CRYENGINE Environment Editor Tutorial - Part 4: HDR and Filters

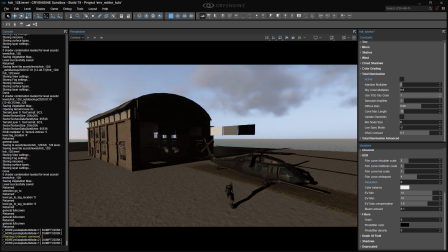[8:12]
Set the saturation to 0 and you have a black and white image, or grayscale if you prefer.
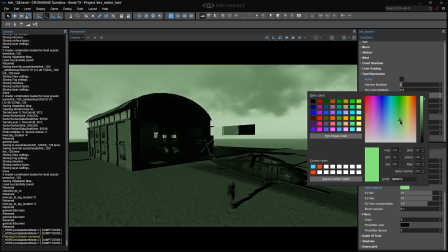[8:17]
Let's say you wanted to create a night vision infrared look.
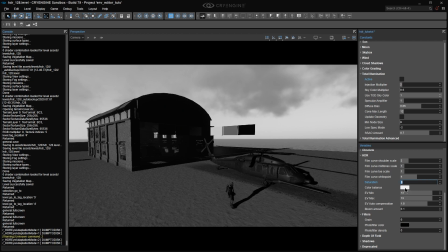[8:21]
Desaturate 100%, set the white balance to green, crank up the grain effect here in filters, voila. Or you can also crank saturation up to as high as 200% if you want to make a game that your 3-year-old kid will really love. Saturation's pretty straightforward, but here's a tip that you might not know about it.
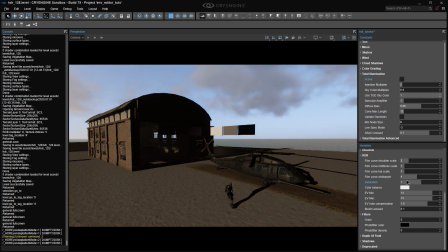[8:41]
As things get darker and darker, human beings actually lose their color perception completely before they lose the ability to see tones. In the darkest situations, we actually see everything in shades of gray.
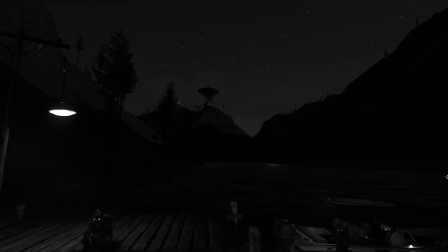[8:53]
But this is a very tricky thing to prove to yourself because your brain has this habit of
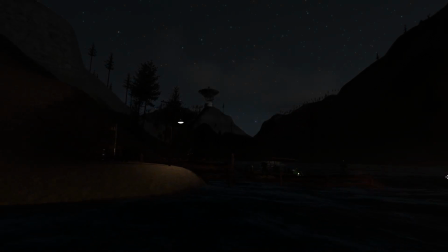[8:59]
overriding what you're actually seeing with what you already know about what you're seeing or what you expect to see,
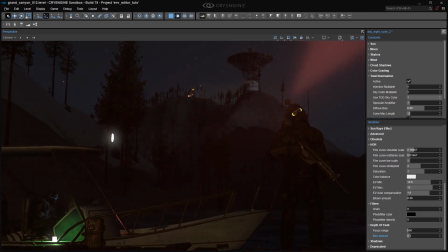[9:04]
which turns out to be a bigger problem than just vision, but that's another story. This just implies that if realism is your goal, you can desaturate your night scenes a bit.
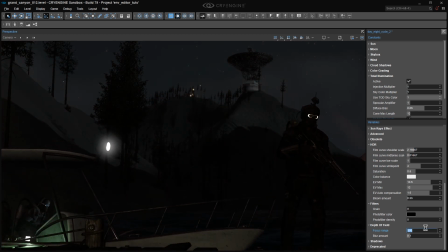[9:13]
You can also use a bit more blur and limited range in the depth of field settings and throw in a little grain. Not that we actually see grain, but we've come to associate it with night photography and cinematography.
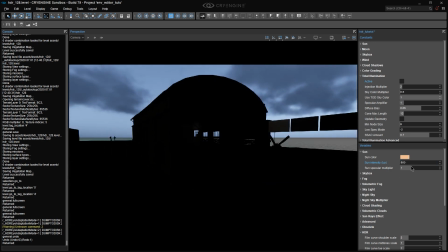[9:24]
Now, just a warning, you're never going to simulate exactly how things look at the limits of our low-light perception because it has some other sort of strange quirks,
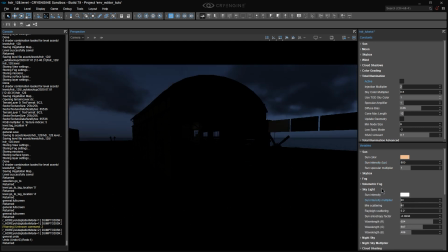[9:33]
but it's helpful to know how your eyes work when you are trying to simulate it.
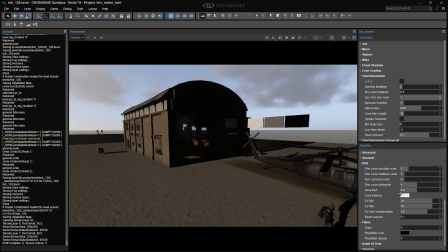[9:37]
Then we have the color balance setting, which lets you apply a color tint to your image, or not.
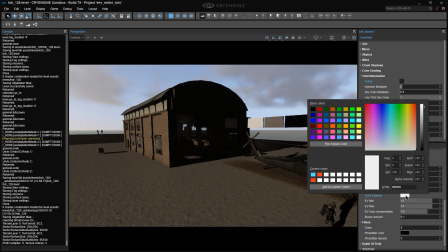[9:42]
There are two important things about this setting. As I've mentioned in other tutorials, the default color balance setting is yellow, for no good reason at all. So if you don't want your game design to be yellowized in the last stage, just set the saturation to 0.
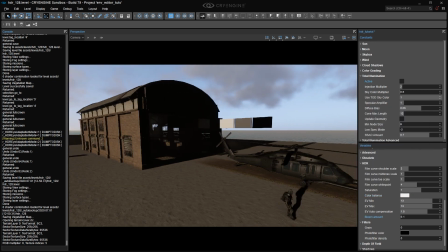[9:57]
Here's another little tip about how human visual perception works. I already told you that we lose color perception before we lose tonal perception.
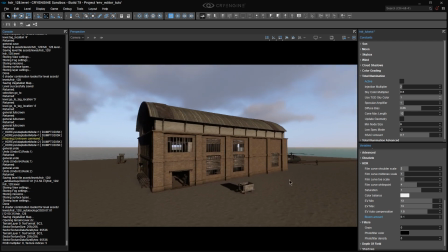[10:05]
And at the threshold of darkness, when we're about to lose all color perception, blue is actually the last color we can see.
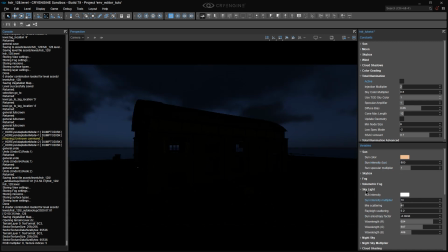[10:13]
For that reason, and because we perceive blue as darker than other colors, it's quite common to use a blue tint for night scenes.
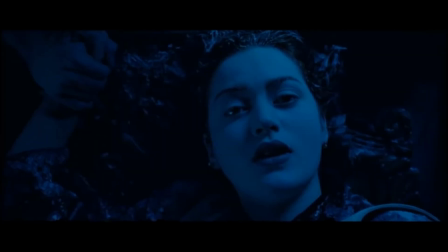[10:20]
Or mega double blue if you're James Cameron, who just really, really likes blue.
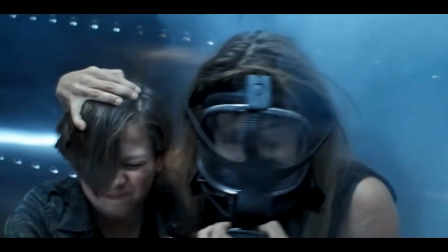[10:25]
I'll be back, and I'll be blue. Double blue.
Run!
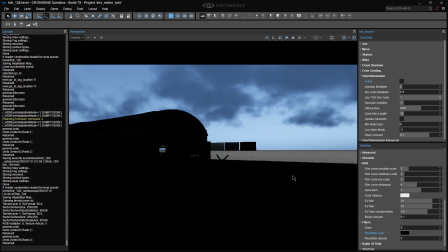[10:30]
Anyway, you can also apply this in the opposite direction to create the feeling of a blindingly hot, sunny desert by setting your color balance to more saturated yellow.
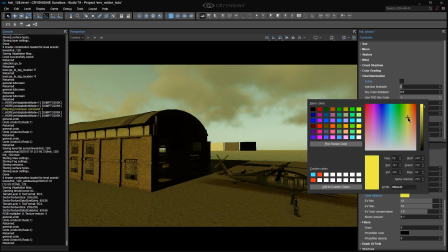[10:39]
Because we perceive yellow to be brighter than other colors, this will automatically make the scene feel brighter than it actually is. Just compare this same scene with exactly the same settings, and all I'm going to do is change the hue and the color balance setting between blue and yellow.
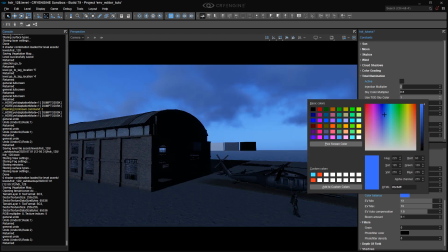[10:54]
Terminator 2, Lawrence of Arabia. A more subtle fact is that even though this setting is called color balance,
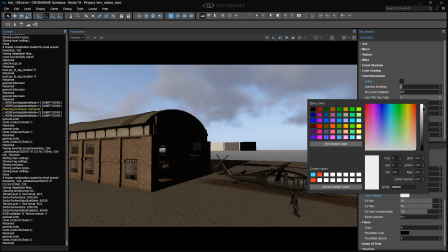[11:01]
the brightness of it also has a big effect on the brightness of your whole scene, so be careful with that.
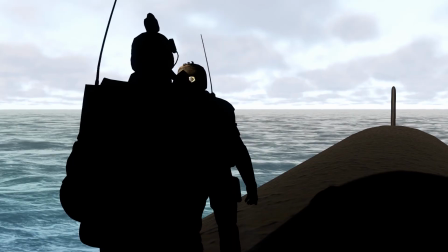[11:06]
Color balance will take you right down to the bottom of the Mariana Trench.
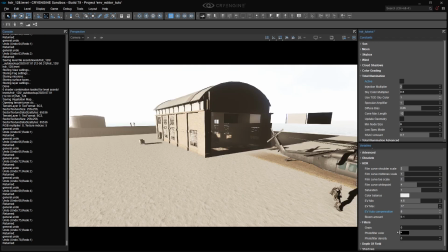[11:12]
I should say that if you're trying to create a dark scene, just using these settings like a big make everything dark knob is not the ideal way to do it.
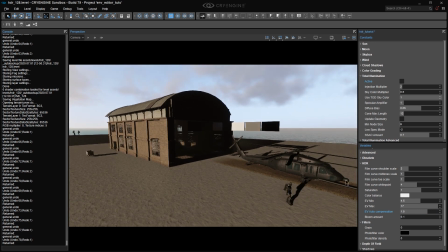[11:21]
That's really best done through lighting, then using HDR to fine-tune the tonal range.
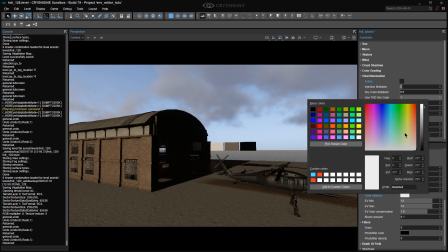[11:26]
Just be aware that if you max out the saturation of your color balance setting, you have literally replaced every color in your scene with one color.
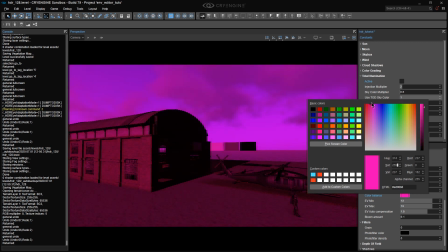[11:35]
And if you're going to do that, you might as well just desaturate everything first because you will get a better tonal range.
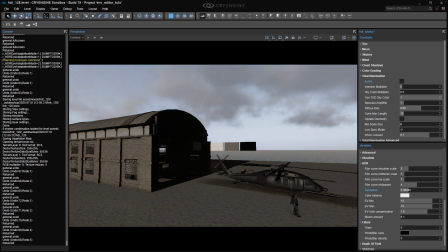[11:41]
One last tip about saturation. Color moves the eye around the scene. It helps the eye separate objects by providing color contrast.
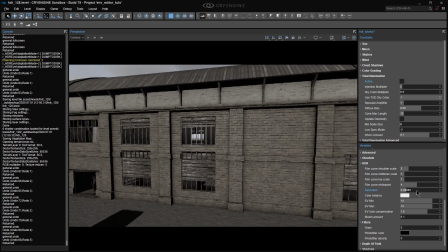[11:50]
What I mean is that the more you remove color contrast by desaturating, the more you're going to need to provide tonal contrast.
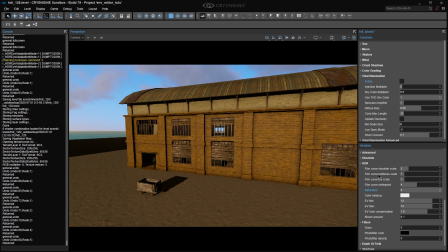[11:57]
They have a complementary relationship, like a seesaw. And if you crank up both, you risk exhausting the viewer's eye. It tends to be too much of a good thing. Is there too much of a good thing? Is there?
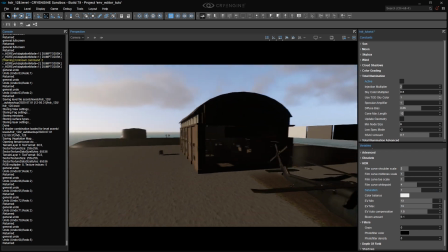[12:09]
Now that we have our color balance and general exposure set, we can start to look at the actual HDR settings.
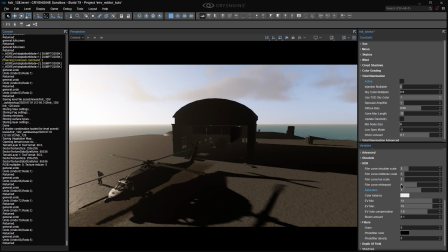[12:14]
Because while this whole section is labeled HDR, color balance and saturation and bloom actually have nothing to do with it.